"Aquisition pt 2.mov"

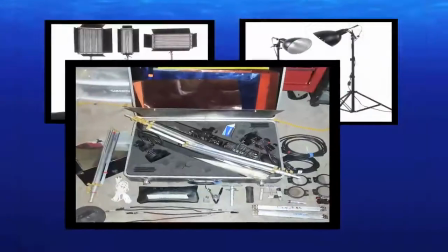0:02 There are several different types of lighting instruments. The cost of lighting instruments and kits can range from hundreds to thousands of dollars.
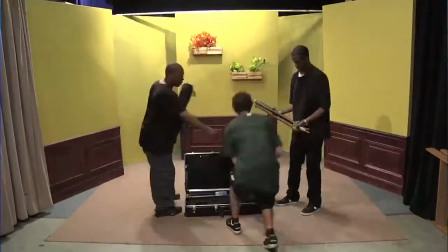0:10 Which lighting kit you choose is up to you. What is important is that you can obtain the standard 3-point lighting scheme necessary to make a good video.
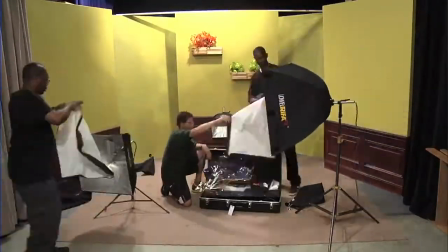0:18 What is 3-point lighting and why do we use it? Good question.
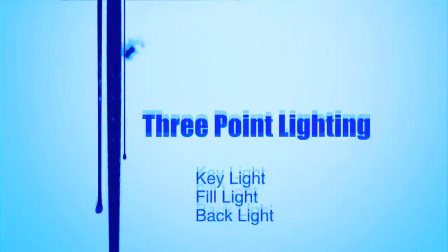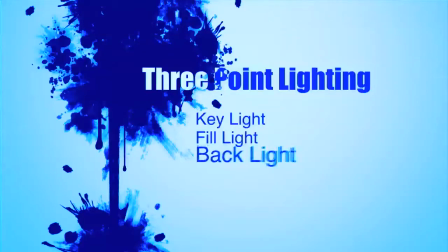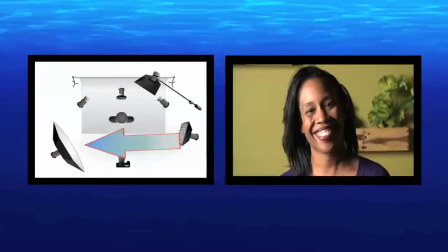0:36 The key light is the primary instrument used to illuminate the subject. It should be the most powerful light in the kit.
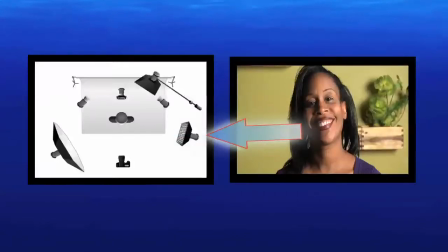0:42 The fill light is a little weaker. This can be accomplished by using a neutral density gel or simply using a less powerful instrument.
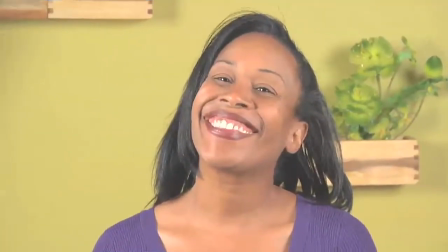0:50 You don't want to have equally powerful lighting because it will create a flat, unrealistic effect on the subject.
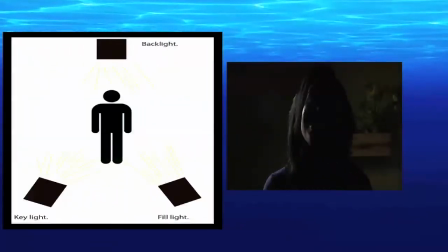0:56 The backlight is also a little weaker and is used to give the subject dynamics and to pull the subject away from the background.
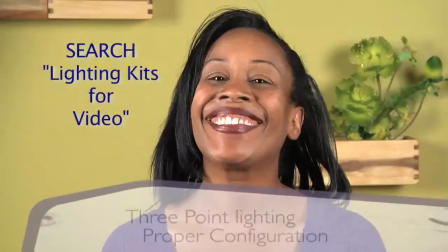1:04 You can learn more about lighting kits and gels by simply going to the internet and searching lighting for video.
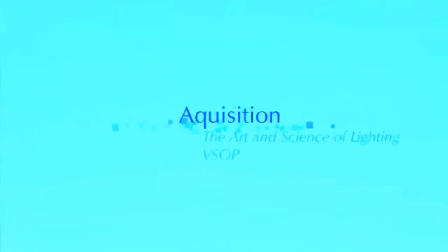1:10 Let's review the science and the art of lighting. Let's look at color temperature.
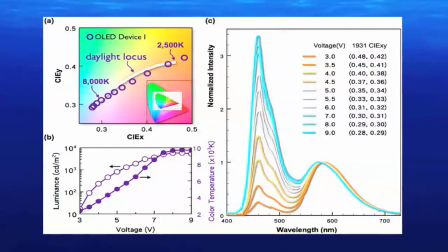1:17 Color temperature is a characteristic of visible light that is measured in Kelvin.
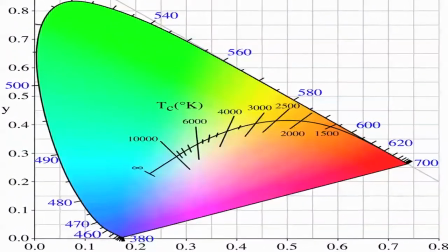1:22 Note that the lower temperatures are referred to as warm colors and the higher temperatures are referred to as cool colors.
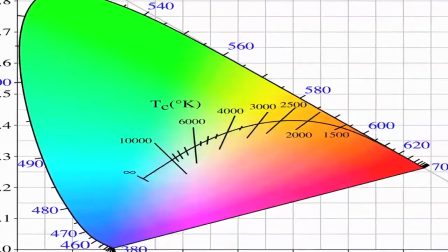1:28 It seems ironic, but if you look closely at the chart,
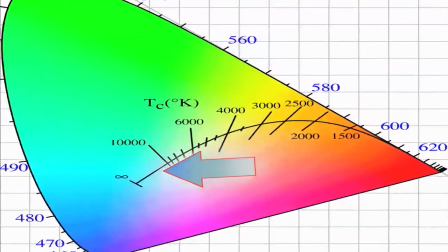1:31 the colors change from warm reds to cool blues until they reach a state of blue-white as the Kelvin temperature increases.
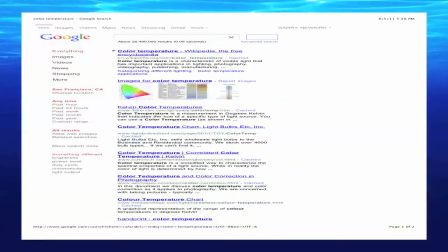1:39 The science of color temperature is complex and exceeds the scope of this discussion. To learn more about the science of color temperature, simply search color temperature on the internet and you will find enough written about it to keep you busy for years. Let's take a look at mixed lighting. Mixed lighting is the light that you encounter in situations like this.
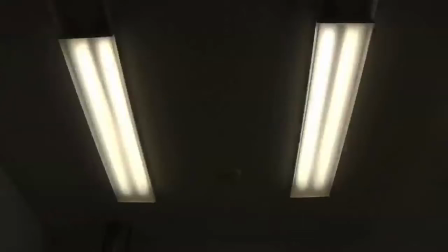1:58 There is a darker corner that is lit by artificial light, and then there is the brighter corner with the open windows that is allowing in the sunlight. The sunlight coming through the window is 5600 Kelvin. The ambient lighting is between 3200 and 3800 Kelvin. Now I think we can all agree that the sun is the most powerful light on Earth. Trying to defeat it is useless. So now let's take a look at how to work with the sun.
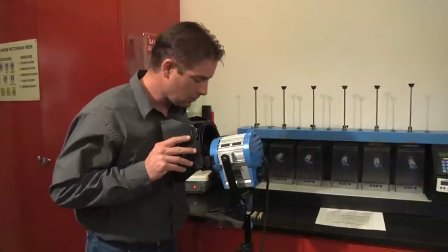2:25 The most efficient way is to light the scene with several lighting instruments rated at least 500
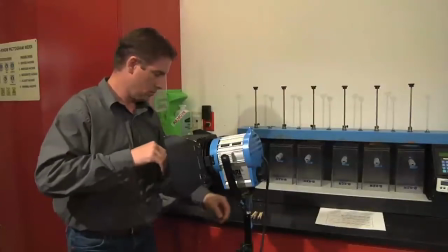2:30 watts and then place a blue 5600 Kelvin converter gel in front of it.
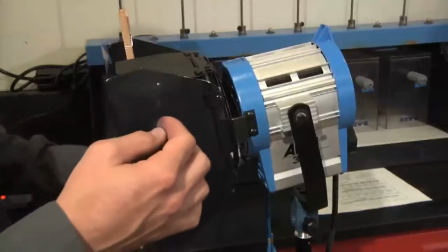2:35 This will effectively change the overall light temperature to 5600 Kelvin.
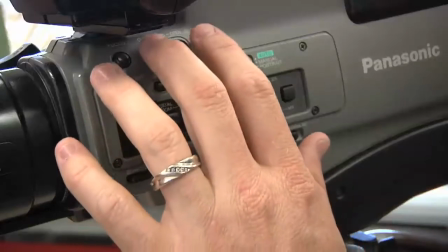2:41 We then set the iris to accommodate the brightness of the light. Then, we white balance the subject as you normally would.
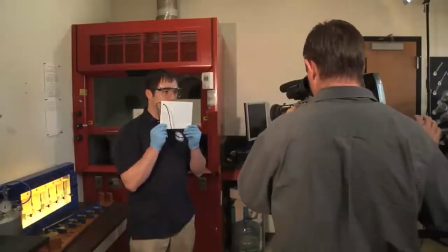2:49 Don't forget that even though we are technically indoors,
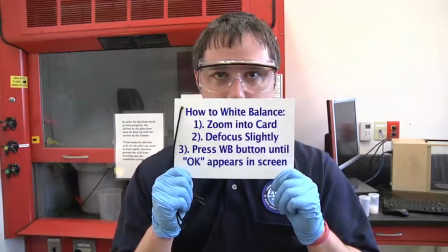2:52 we have to remember to re-white balance every 15 minutes as the sun will continue to move and the color temperature will continue to change as we shoot throughout the day.
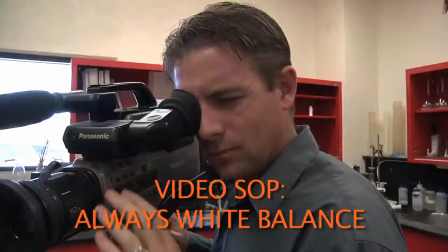3:01 This will prevent the video from having a blue or orange cast. The videographer's mantra here is, no blue video, no orange video.
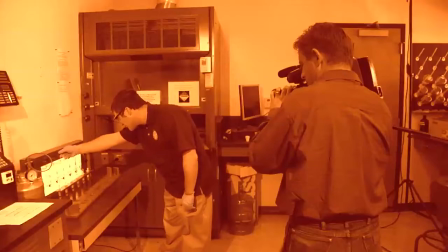3:09 It is extremely difficult and complicated to fix this type of error in post-production if it can be fixed at all.
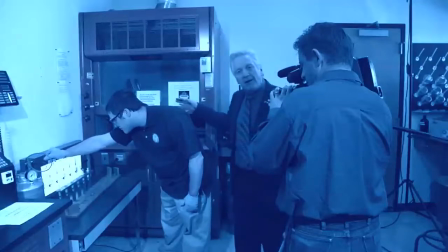3:16 As a matter of fact, an editor's nightmare is to hear a director say, we'll fix it in post.
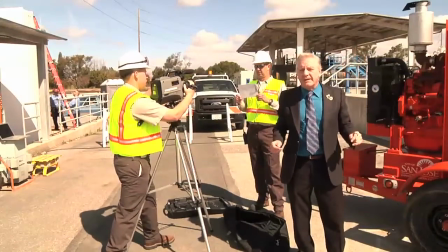3:22 And this includes re-white balancing while you're shooting in the bright sun. That's because as the sun moves across the sky, the color temperature changes.
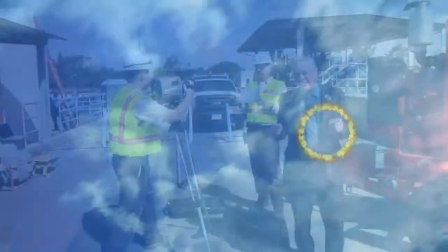3:30 We recommend re-white balancing every 15 minutes to ensure having proper colors.
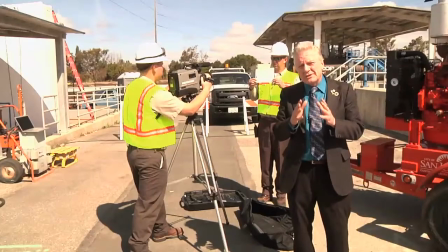3:35 While we're here, let's talk about neutral density. Neutral density is the amount of light that's allowed through the lens into the chip.
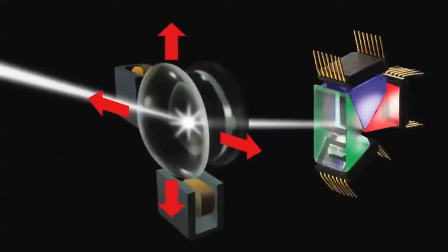3:42 Using neutral density on a bright day, we're able to eliminate a lot of the glare and reflections that we normally get on a sunny day.
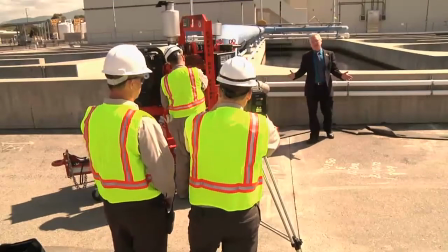3:50 There may be some instances where you want to shoot where there's water involved.
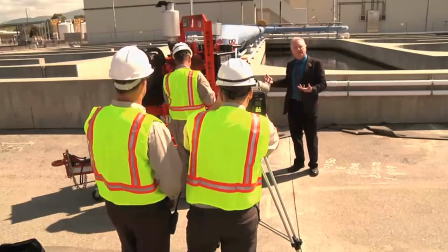3:54 In this case, the water can be very reflective and distract from the video that you're trying to shoot.
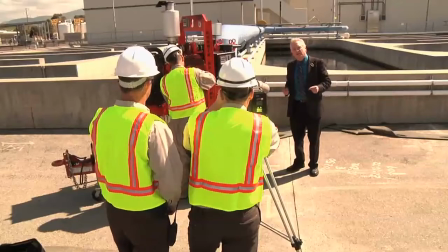3:59 This is where we use neutral density. When neutral density warning lights come on in your video camera, it's very important to apply the neutral density filter,
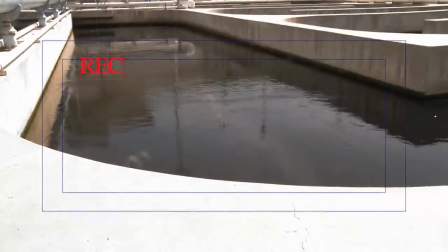4:07 because with neutral density, we get rid of the glare and the reflection of the sun.